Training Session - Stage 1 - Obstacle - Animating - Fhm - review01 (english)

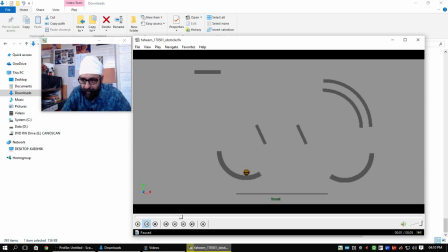Now I see the path deviating. It's shooting up, then down, then up. I don't see it in one arc. And I see a sudden slow in here.
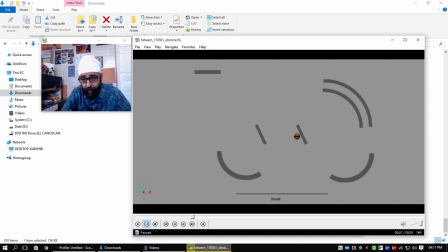Look at this spacing and then look at this spacing. The spacing has suddenly reduced. Alright, again look at this spacing and look at this spacing. It is type of slowing out here.
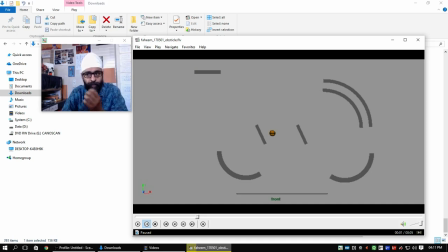So after this spacing, it's gaining speed. So we'll have to be very careful when we are spacing the thing. There should be some reason of slowing out or slowing in.
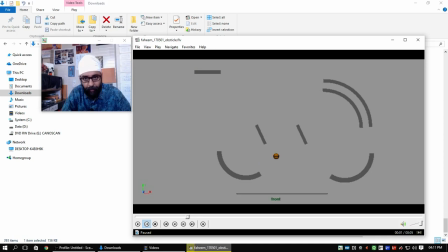In this might be you might have a reason that okay, it's going up and so it has to slow in. Fine. But I see a sudden slow in here. Look at this spacing. This is more than the earlier and this is less than the earlier.
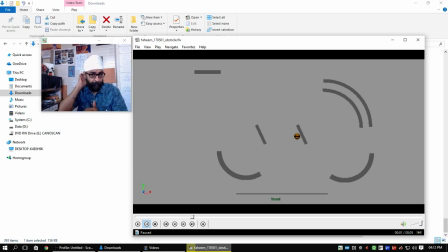So there cannot be non-uniform spacing. If there is slow in, slow out, it has to be uniform. There has to be a reason of slowing in and slowing out, and there has to be a rhythm, a uniformity in it.
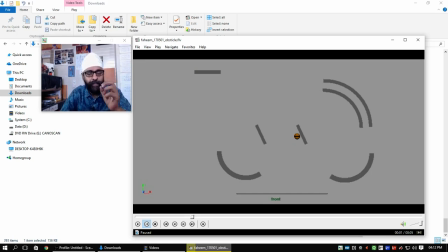There cannot be abrupt ki suddenly it becomes more and then small and more and small. And again I see some weird path. Look at this. Suddenly there is increase in spacing. That's another thing. And then again less spacing.
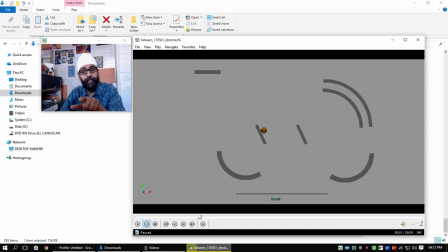But it is also giving me a zigzag path. after it deviates in a direction which I'm not very sure, because I'm not very sure about the path. See, this path is not very clear, so I don't know exactly in which direction it's going to shoot out.
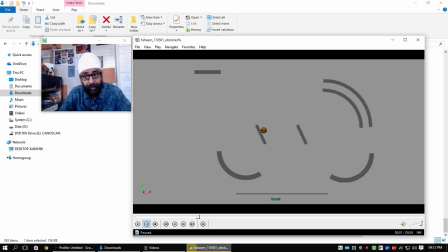And the most important thing that comes now, which we pointed out in the general look, that it gains speed after this. Look at this spacing and then look at this spacing.
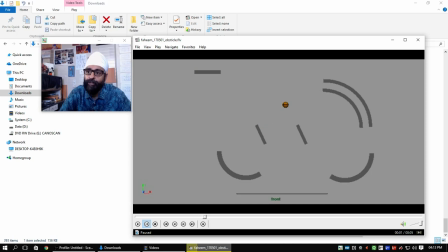Suddenly gained speed, which is not convincing. If you want it to have so much speed that it reaches this pipe, so this first shooting out has to
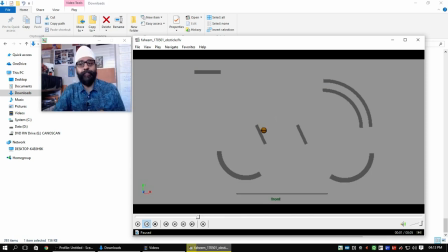be at that speed. The first spacing has to define the speed. That has to be the maximum spacing, because it's going against gravity, so it'll just slow in later on.
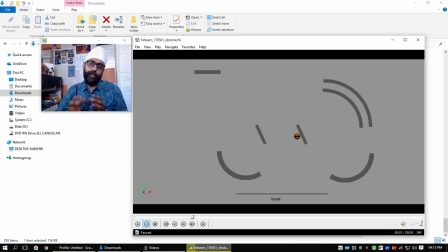Now the thing that we had planned was that your ball is going to gain speed here, because you wanted to make it a spring elastic. So now you are animating it without it.
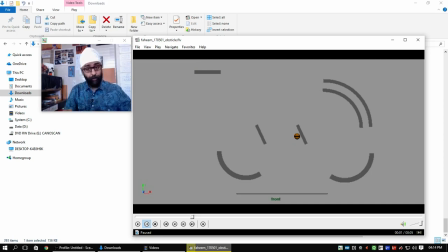Maybe you are thinking that you will do it later on, but without that your senses will not work. You will have to do it now to help your senses make the decision that how fast it's going to go and at what speed it has to go.
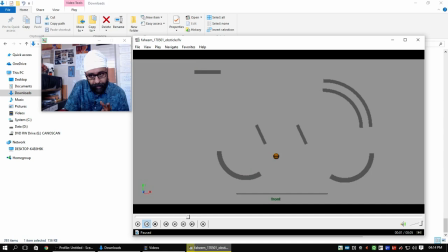So what actually you wanted to do was that it is going to get into it, so it has to cushion here. There has to be some hold, 2-3 frames or whatever, what type of that spring action you wanted.
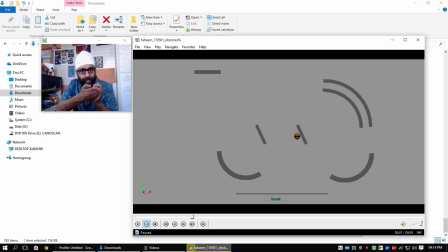So it has to get into it, slow in, then slow out. This is what you wanted. It has to go in, there has to be some hold, so it has to slow in, it has to then slow out. So I don't see that. You should do that. Maybe you are finding some difficulty in that rig or something.
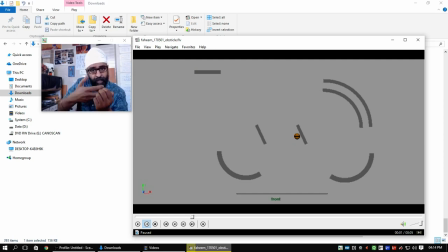Initially you can do it with the ball, it's going into a spring, a force, and then going out. Then you can make a simple rig. It's not that difficult.
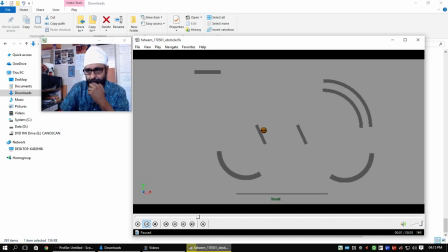Alright, after that, so that spring is going to define at what speed it shoots. Then you will have to take care of the path and also the spacing. Spacing has to be very disciplined, slow in, slow out, whatever.
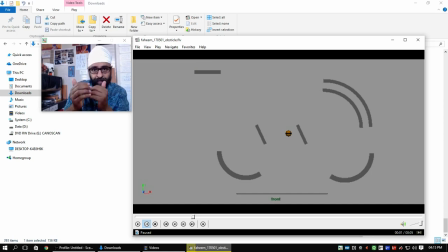It cannot be zigzag or slowing in, slow out, abrupt differences in the spacing. Now once it enters the pipe, alright, you have kept it fairly uniform, that's okay.
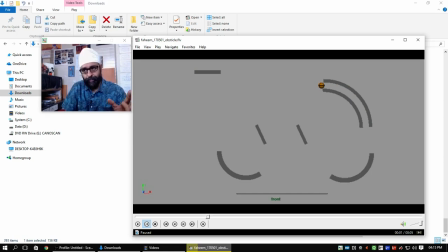Once it enters the tube, you keep the spacing fairly uniform. My only concern is that once it enters, I see a sudden reduction in the spacing.
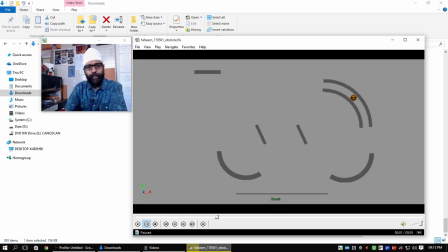Maybe you want to show a lot of friction, but you can keep the spacing inside the pipe fairly equal to the spacing with which it entered the pipe. That's going to convince the audience.
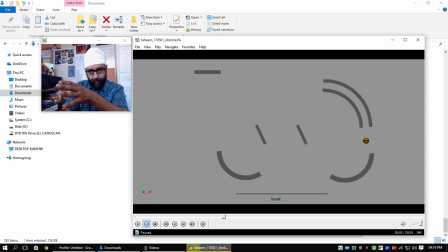After this, here there will be some amount of slow out. Fine. Then in the tub you will keep the spacing almost similar, almost same.
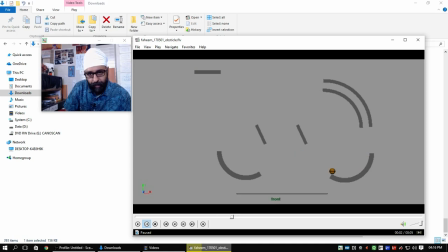And then when it shoots, it's shooting against gravity, there has to be slow in. I again see an increase in speed here, which is not convincing me. It has to slow in, then slow out. It's like a bouncing ball.
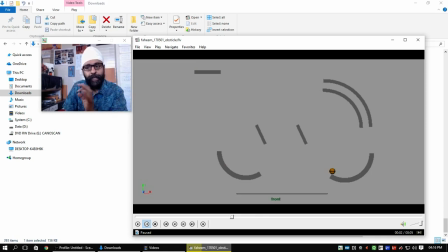So to simplify, you can just slow in, slow out in y-axis, and the x remains almost uniform, constant. Again, I see something wrong in the path here. You should arc track it. It has to be a parabolic thing because it's like a bouncing ball.
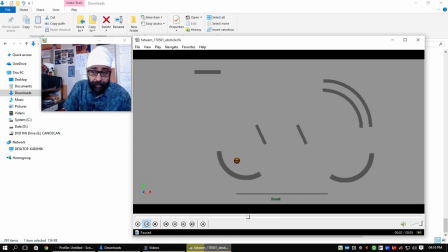And I also see suddenly a reduction in spacing before it hits. It's not possible. When the ball hits the ground, the last spacing is the maximum. And when it bounces back, again I find something wrong here.
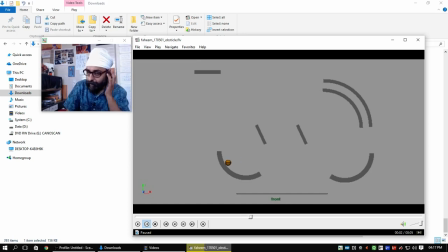See, it bounces back, and then it reaches a peak kind of thing where the y is just slowing in, and then it gains speed.
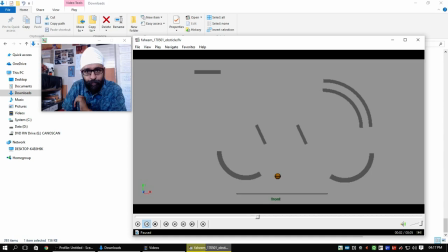What I see is, I find this spacing to be the maximum, and again the spacing is reduced here. This is maximum, this is less than that, which is again not convincing me. So I want it to be like a bouncing ball.
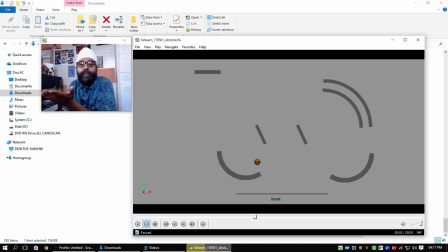It has to slow in at the top and then slow out. Here again I find this part is okay, but after that, see, what we feel is that okay, it's slowing in here,
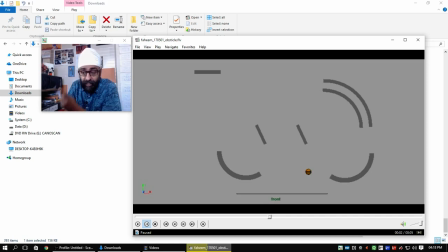but after that the ball decides to touch that, you know, tub, so it suddenly moves there. This move is abrupt. It was slowing in here, but now it suddenly moves towards that.
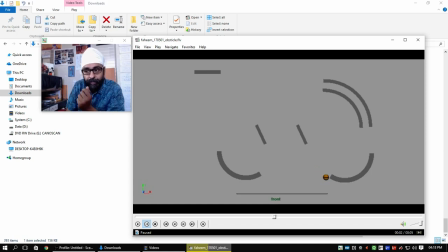It's like a push in that direction without any reason. And this spacing is more than this. This spacing is more than this. And it touches the corner. After that, it should be deflecting in some other direction, but it's going back up.
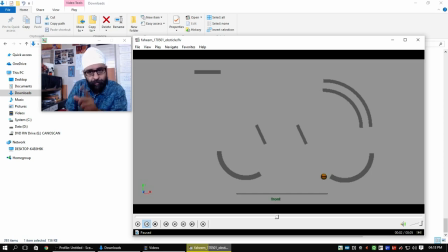Not convincing again. I feel when it's touching this corner, it might be, you know, if it's touching here, might move somewhere here or something like that. Moreover, suddenly the spacing is reduced. If it's touching it at this speed,
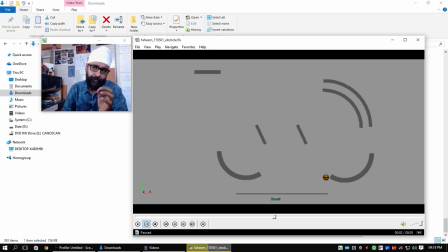I think it's going to bounce back at fairly equal spacing, slightly less than that. It's suddenly too much reduced.